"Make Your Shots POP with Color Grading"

I'm gonna reveal some valuable color grading tips and techniques in this video that'll get your videos from looking flat and emotionless to punchy and professional.
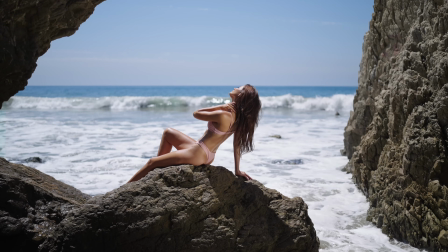0:08 This is another episode where I color grade your guys' videos that you sent in.
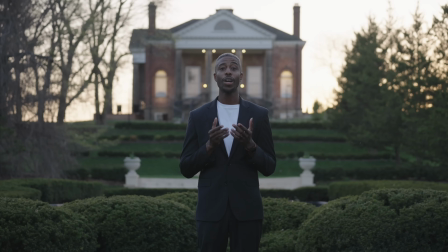0:12 In previous videos, we had some fun turning these shots into something a lot more impactful.
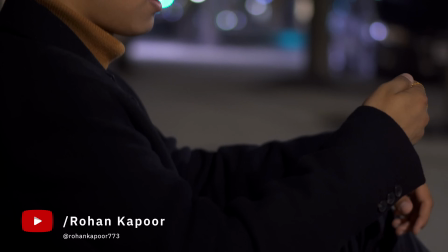0:19 And today we're gonna work on this shot sent in by a talented musical artist named Rohan Kapoor. Rohan, your name just reminds me of Lord of the Rings, because Riders of Rohan. I guess I'm kind of nerding myself out a little bit here, but yeah, it's a good name.
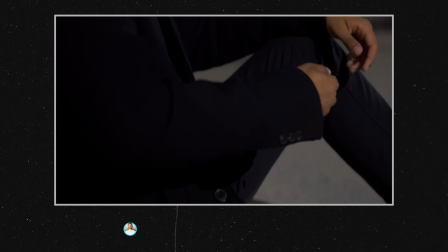0:34 So before you color grade, it's always good to look at your shot sequence and notice what color and light you have in them and how you might be able to tweak them.
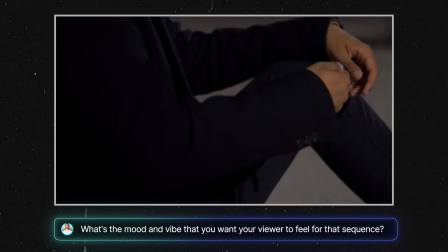0:42 And then ask yourself, what kind of mood and vibe are you going for? In other words, what emotion do you want your viewer to feel?
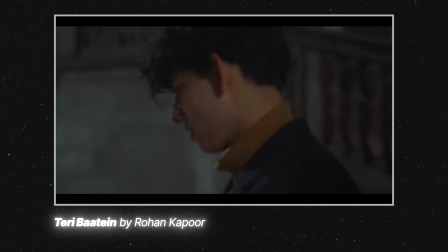0:49 In this example, Rohan is talking about heartbreak in this song, so it's not particularly upbeat or joyous.
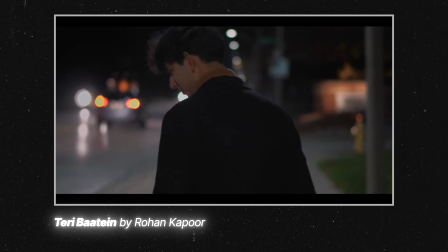0:56 So we know we're gonna want a look that's moody, with a lot of our colors swinging more towards the cooler half of our color wheel.
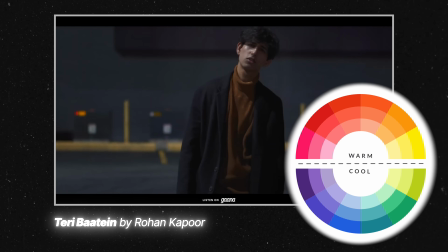1:03 But at the same time, we wanna make sure that he looks good, he pops, and he stands out.
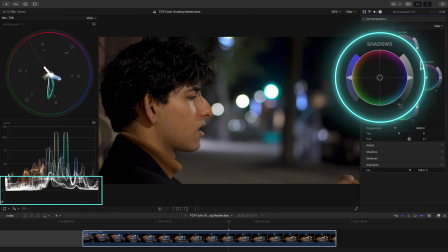1:07 So let's bring up our color wheels, and we're not gonna pull down the exposure or brightness of our shadows because they're already sitting really low.
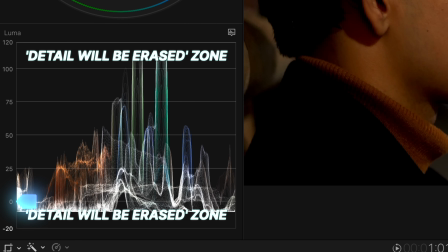1:16 If we go any lower, they'll go below zero IRE, and we'll lose detail in the darkest parts of the shot. And I like to keep as much detail as possible in those areas for this shot.
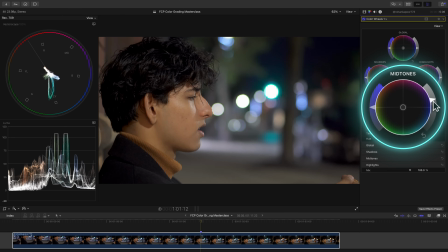1:26 So let's actually bump up the brightness of our midtones, and since skin tones lie in the midtones, this will brighten them up as well.
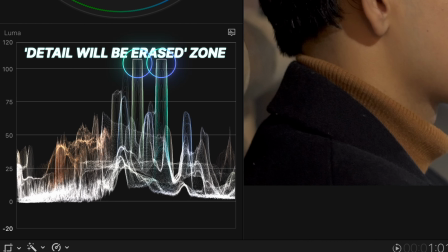1:34 And you may notice that our Luma waveform is showing that we're blowing out parts of our highlights, since it's going past this 100 IRE line.
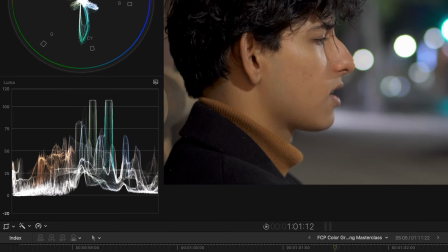1:41 If you're a beginner, this basically means that detail is being erased in the very brightest parts of your shot.
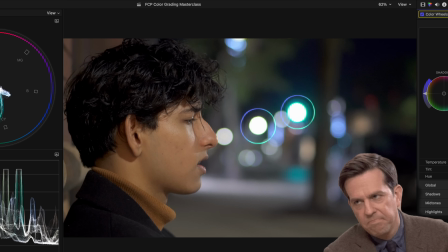1:47 Normally, this isn't great, because you want to keep detail in your shots, I assume. But since detail was already erased in these areas in camera anyways,
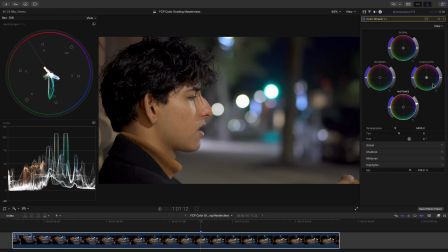1:56 and since making sure that he looks good is more important than making sure that these parts of the shot aren't being blown out even more,
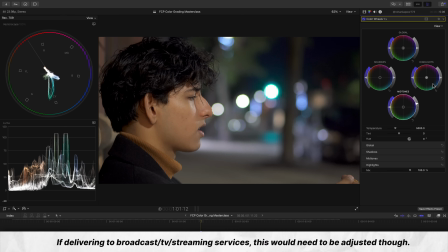2:03 we will let this be.
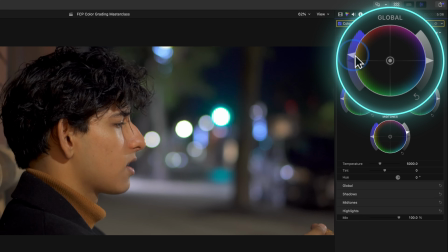2:05 Let's increase the saturation, or the intensity of color, of our entire shot by using the global saturation slider.
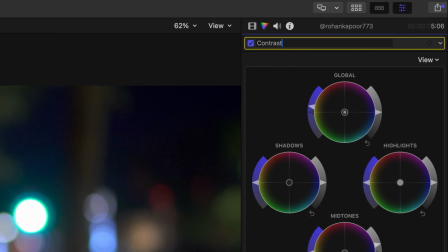2:12 Let's rename this layer Contrast Sat. And let's start creating a look by using one of my favorite correction types, the color curves.
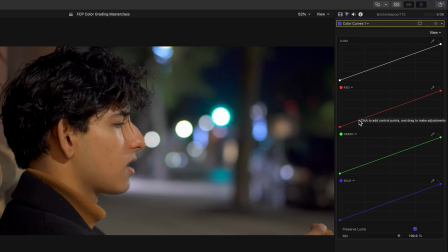2:20 Let's keep the red curve up and remove some of this warmth that I'm seeing in the shot by pulling down towards the shadows. Doing this subtracts red from your shot, which adds its opposing color to the shot, which is blue.
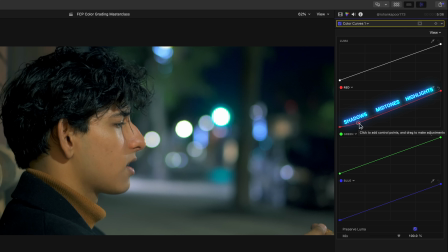2:34 So it adds cooler tones to your shot, mostly in the shadows, but also affecting the midtones and the highlights slightly. Now let's see if we can use our Luma Curve, which adjusts the brightness of our image, to add a bit more contrast.
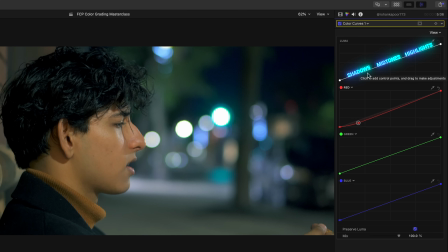2:48 By lowering the brightness of our shadows on this curve, we can keep our black point from going below zero IRE.
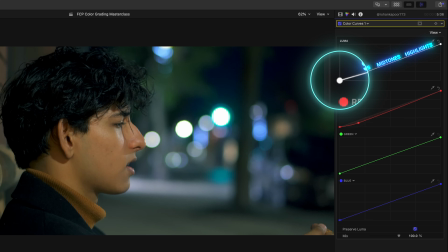2:54 That's because this point right here that we haven't touched is the black point in our shot. And let's create an S curve by raising the brightness of our upper midtones, which will brighten him up a bit more and give the shot more pop overall.
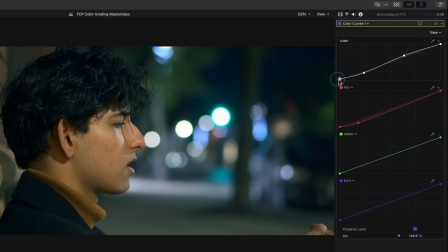3:07 If we push up on our black point here, we can even create more of a milky shadows look that I think looks pretty good for this shot as well.
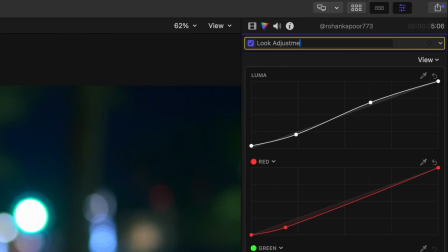3:14 We can rename this layer Look Adjustment. And let's bring up our handy HSL curves.
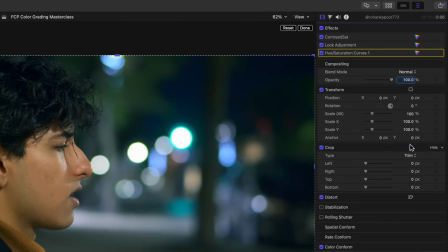3:20 Let's crop into his skin to check to see if his skin tones are accurate. And they are not, it seems.
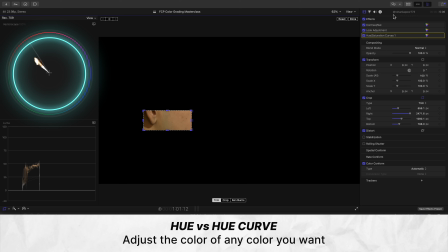3:27 They're swinging more towards yellow. So let's use our hue versus hue curve to change the color of any color we want. Select the color of his skin and swing our curve until his skin lines up with the skin tone line.
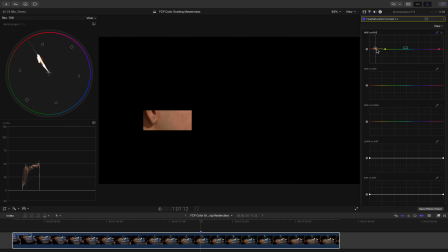3:41 No matter your race or ethnicity, accurate skin should always fall on this line. And the perfectionist in me is just noticing a little too much color in this area of his skin,
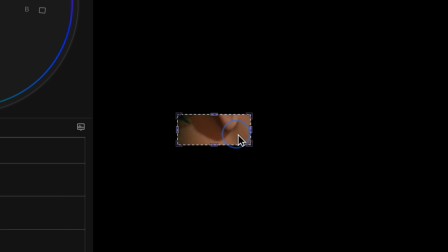3:50 in this shadow part, which would naturally be slightly less saturated with color.
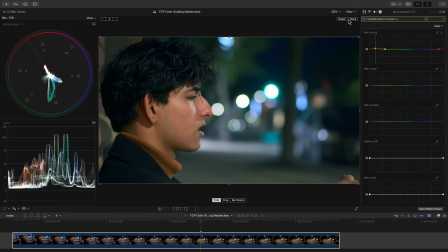3:55 So let's use the orange versus sat curve.
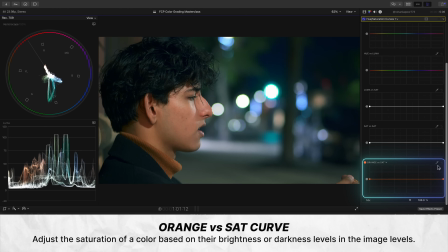3:58 This curve lets you adjust the intensity of color, of any color, based on how bright or dark that color is.
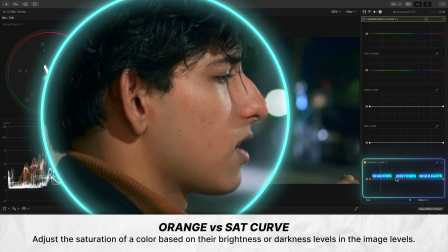4:05 So if we select this area, which lands towards the shadow side of the curve, and we gradually decrease the saturation in this darker area of his skin, we're removing the intensity of this orange in an area of the shot that shouldn't be so intense,
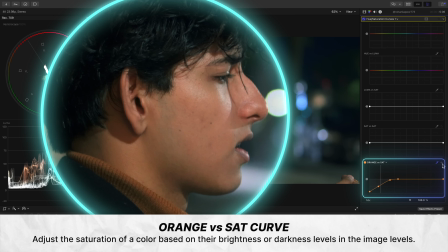4:20 basically creating more natural saturation levels. By the way, if you're tired of not knowing exactly what you're doing when it comes to color correction and grading,
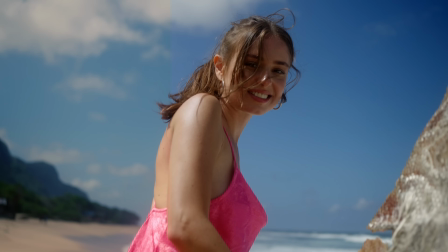4:28 and you want your videos to have the same quality look as your favorite creators or films,
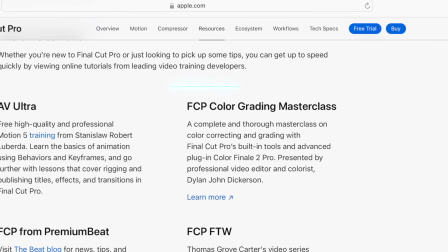4:33 check out my Color Grading Masterclass. It is approved by Apple, it is loved by students, and if you're thinking, another YouTuber course that's not worth the money,
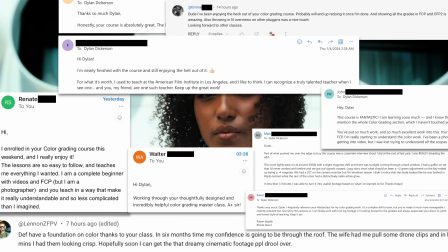4:41 just check out all the real testimonials on the website at the very least. It's also on sale at the moment as well. So yeah, thank you for the support on the channel. Back to the video. We could rename this layer Skin Adjustment.
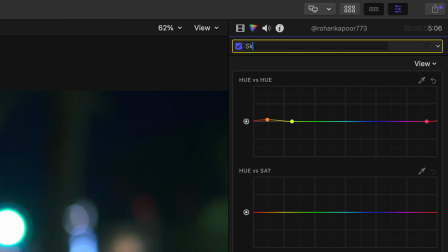4:53 Just to keep things organized, let's add another HSL Curves layer.
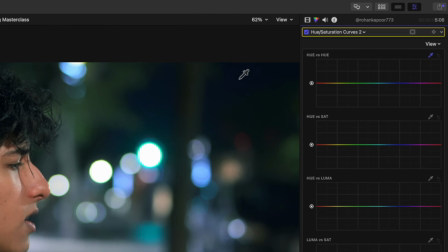4:57 If we use the hue versus hue curve to select this green and just cool these hues down by making them more cyan,
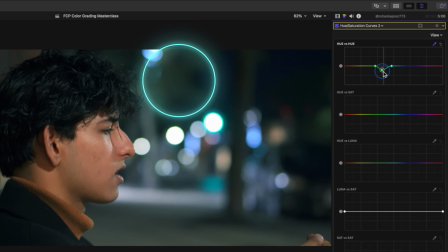5:05 we're basically just fine-tuning our shot to swing our colors to be more similar,
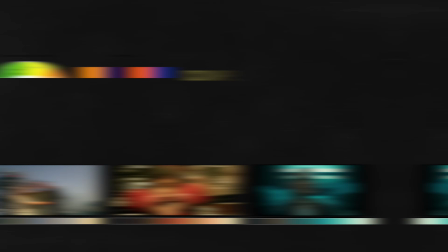5:10 essentially getting our shot to be more of a complementary color look. That's a look that uses colors that oppose each other on the color wheel.
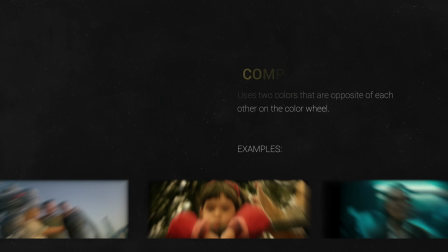5:17 So it's useful for this shot because we have the warm color of his sweatshirt and his skin,
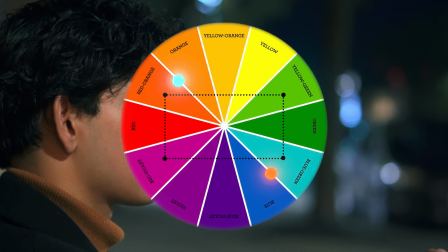5:22 and then we have the cooler tones of the night sky and all these blue lights in the background.
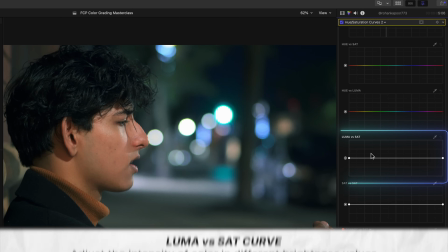5:27 While we're in this curves layer, we might as well clean up our blacks by going to Luma versus Sat and gradually
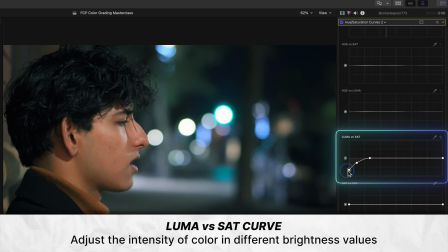5:34 decreasing the intensity of color of the darkest areas of our shot by pulling down here.
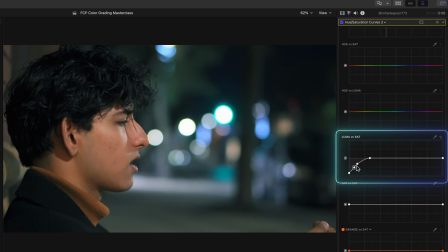5:40 Notice how this allows us to keep our cyan and orange color grade, yet clean up areas like his hair here to make it appear more natural.
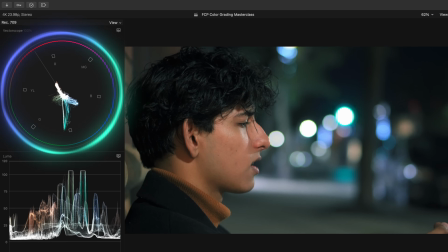5:49 Look at our vectorscope. Notice how the cyan in the shot from these lights in the background are way too saturated with color.
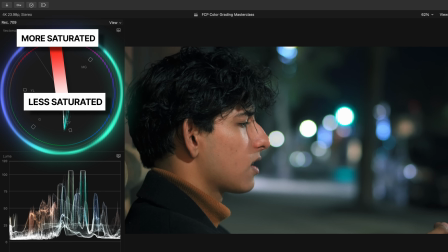5:57 The farther out your colors are from the center of the vectorscope, the more saturated they are.
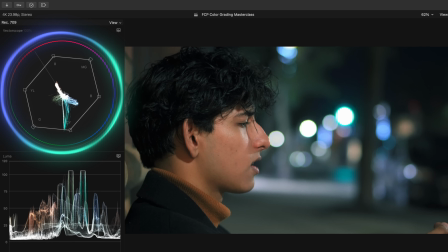6:02 And you don't want your colors to go past this imaginary line if you connected all of these hue squares. Usually you don't even want to get that close, but there are exceptions to that though.
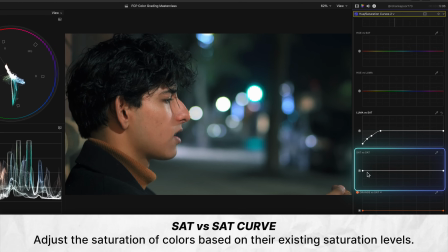6:11 So because I was going to use the sat versus sat curve anyways, let's lower the saturation or the intensity of color of the most saturated
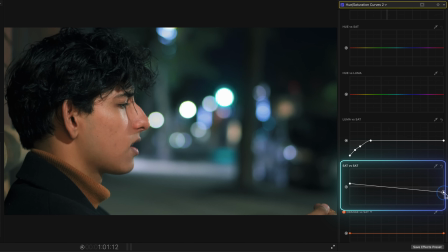6:19 areas of our shot by lowering the right side of this curve and increasing the saturation of the least saturated areas by raising the left side.
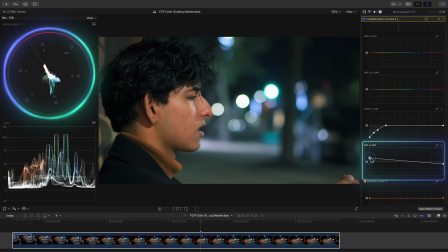6:28 And this gets our trace on the vectorscope looking way better and more balanced. I'm also noticing that his skin is just a little too saturated for my taste.
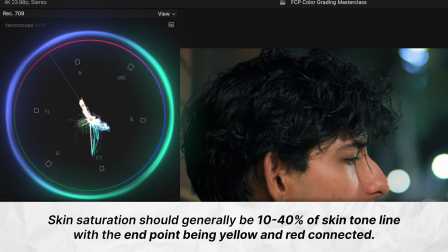6:37 Skin should be about 10 to 40% of the skin tone line if we connect the yellow and red hue squares. His skin is probably sitting around 40%, but it's looking a little too saturated for me.
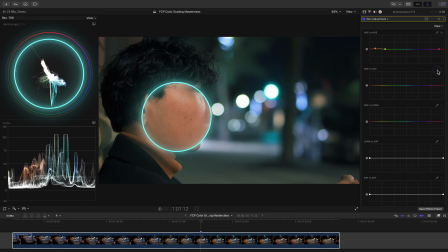6:49 So by hopping back into the skin adjustment layer and lowering the intensity of his skin color, we can get his skin saturation to look more natural.
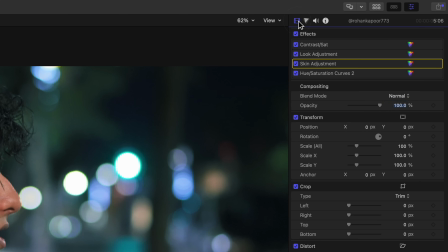6:58 And to stay nice and neat, let's label the most recent layer, secondary corrections. Let's add a little punch to our shot. This should really make a difference in making him and the shot look better and have more pop.
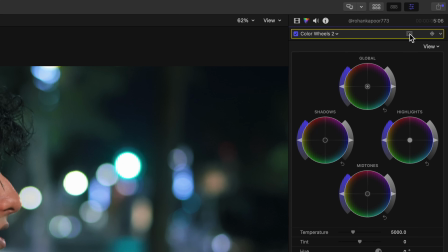7:10 So let's add a color wheels and use the new magnetic mask. Select him,
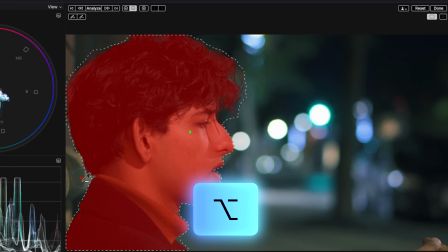7:15 and deselecting the area that we don't want included by holding Option and clicking, and hit Analyze to track the mask.
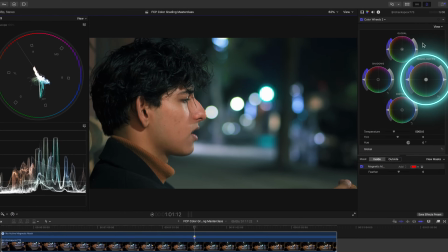7:24 Now, if we raise the exposure of our highlights, we can brighten him up.
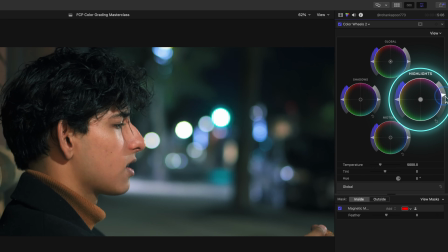7:29 And if you find that adjustments like this remove the contrast that you want,
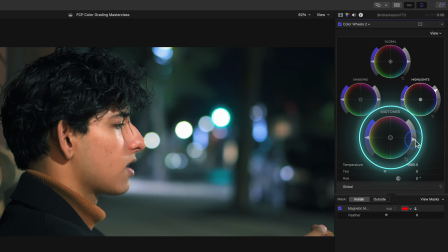7:33 just lower either the midtones exposure slider or the shadows exposure slider to add that contrast back. Here we'll just adjust our midtones since our shadows are already very dark. And since we're still adjusting what we selected with the magnetic mask, let's click outside and do somewhat of the opposite.
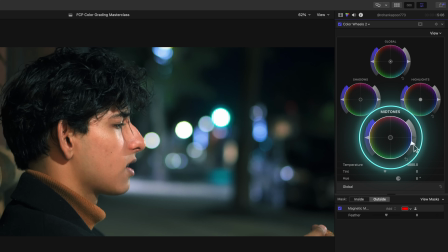7:52 So let's lower the brightness of our midtones so it affects mostly the midtones and keeps our highlights and shadows closer to where they were sitting. Add some feathering to the mask so it's not such a harsh adjustment. And look at this difference.
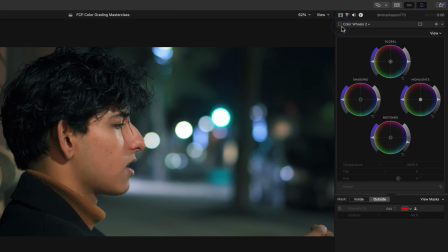8:06 He is now way more of a focus of the shot, which is one of the things we want to do in color grading.
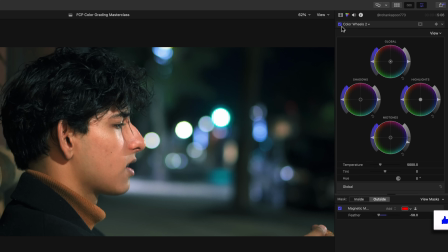8:12 Direct our viewers' eyes where we want.